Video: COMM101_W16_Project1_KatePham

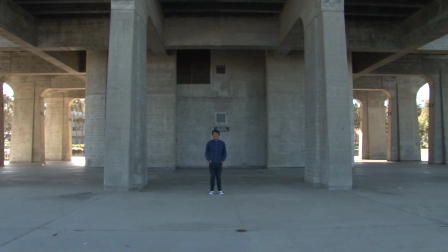15s
This is going to be a long shot. The two vertical columns make up the two vertical lines on the rule of thirds. There's appropriate head space. There's no leading space since it is a long shot with a center perspective. There's appropriate use of negative space.
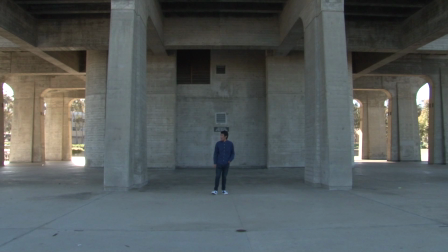33s
There's sunlight on the sides and the back of the image, which makes it look nice and pretty. The different columns also add a lot of depth to the picture.
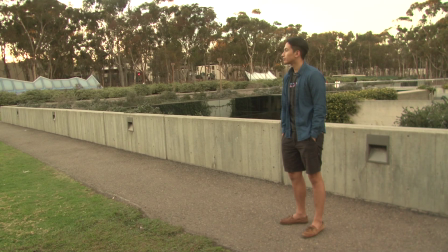50s
This is a wide shot. As you can see, the person is standing on the vertical line of the rule of thirds. There's appropriate head space. There's appropriate leading space or nose room since they're staring at in other directions,
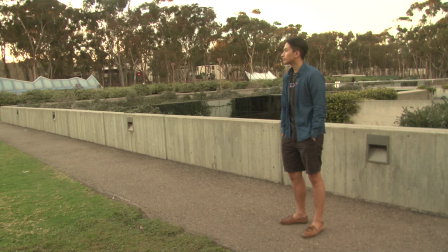67s
and there's room for them to look at the other directions. And there's also no negative space since there's scenery in the background and also horizontal lines and that lead to the direction of where the person is looking.
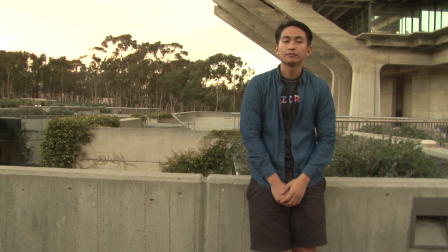87s
This is a medium wide shot. The person again is standing on the vertical line of the rules of thirds. There is appropriate head space. There's also nose room or lead room since there is space on the left
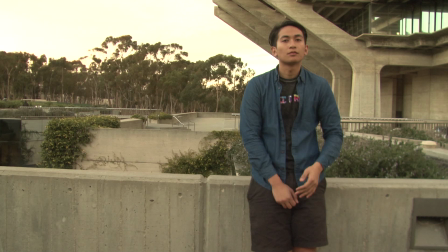106s
for the person to look at in other directions. There's also a bottom horizontal line for the rule of thirds and scenery in the background.
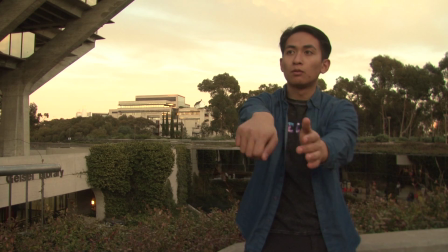121s
This is a medium shot since it frames the person's upper body's arms and head. There is appropriate head space and nose room and leading space where they can look into in other directions. There is no dead space since the negative space is filled with a pretty sunset scenery.
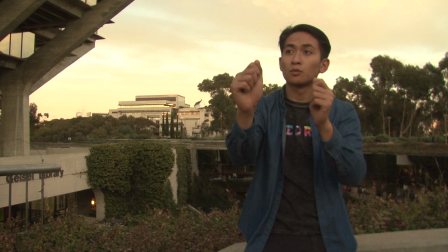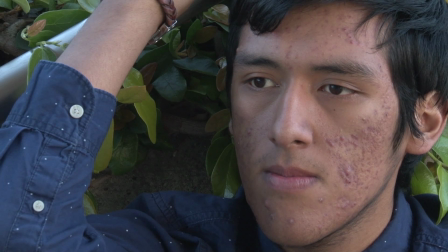152s
This is a close-up shot. The person's head, it fills the frame from the neck up, cropping the head. There is no head space since it is a close-up and the head is being cropped.
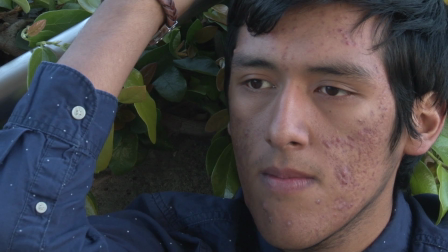168s
But there is appropriate nose room or leading space where they can look into other directions.
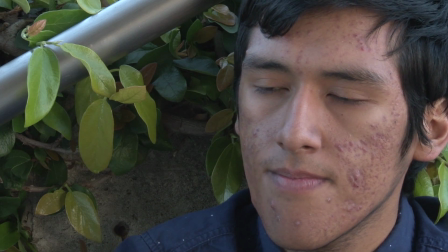176s
There's no negative space since I think there's a lot of things going on in this picture with the leaves in the background,
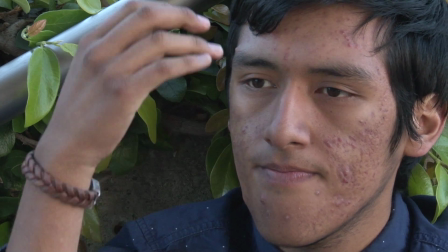186s
so there's no dead space in this image.
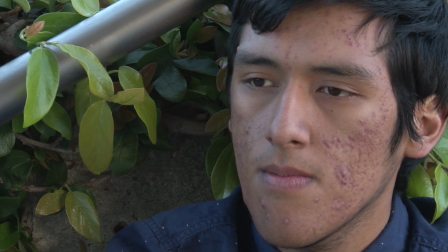192s
The person's eyes also lay on the top horizontal line of the rule of thirds,
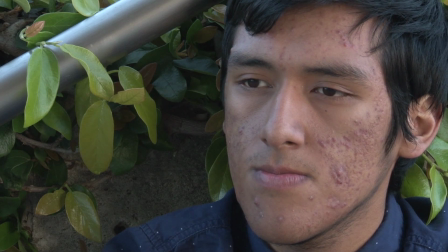201s
and their nose is at the vertical line of the rules of thirds.
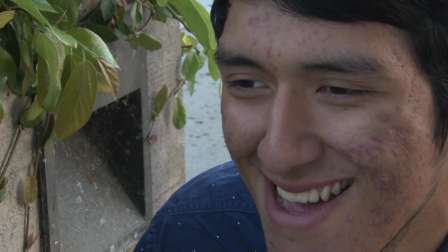211s
The head is cropped and also the chin, so there's no head space,
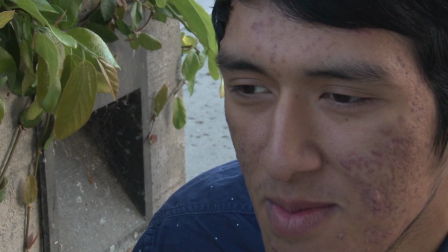216s
but there is nose room and leading space where they can look into other directions.
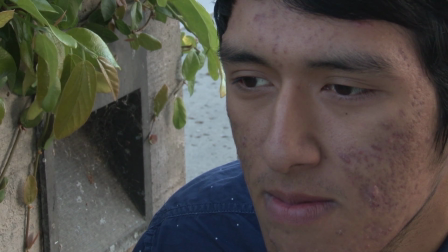223s
There's also the negative space is also being filled with the leaves and a little bit at the background, so it is not dead space. In this shot, the person's eyes also line up with the horizontal line of the rule of thirds,
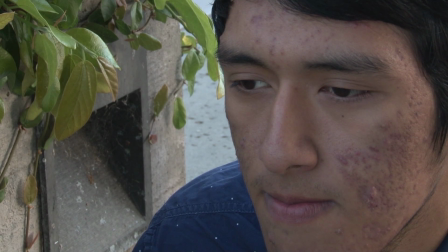241s
as well as their nose that lines up with the vertical line.
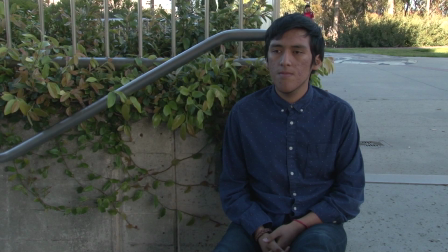252s
There's appropriate head space and there's appropriate nose room and leading space for the person to look at in other directions.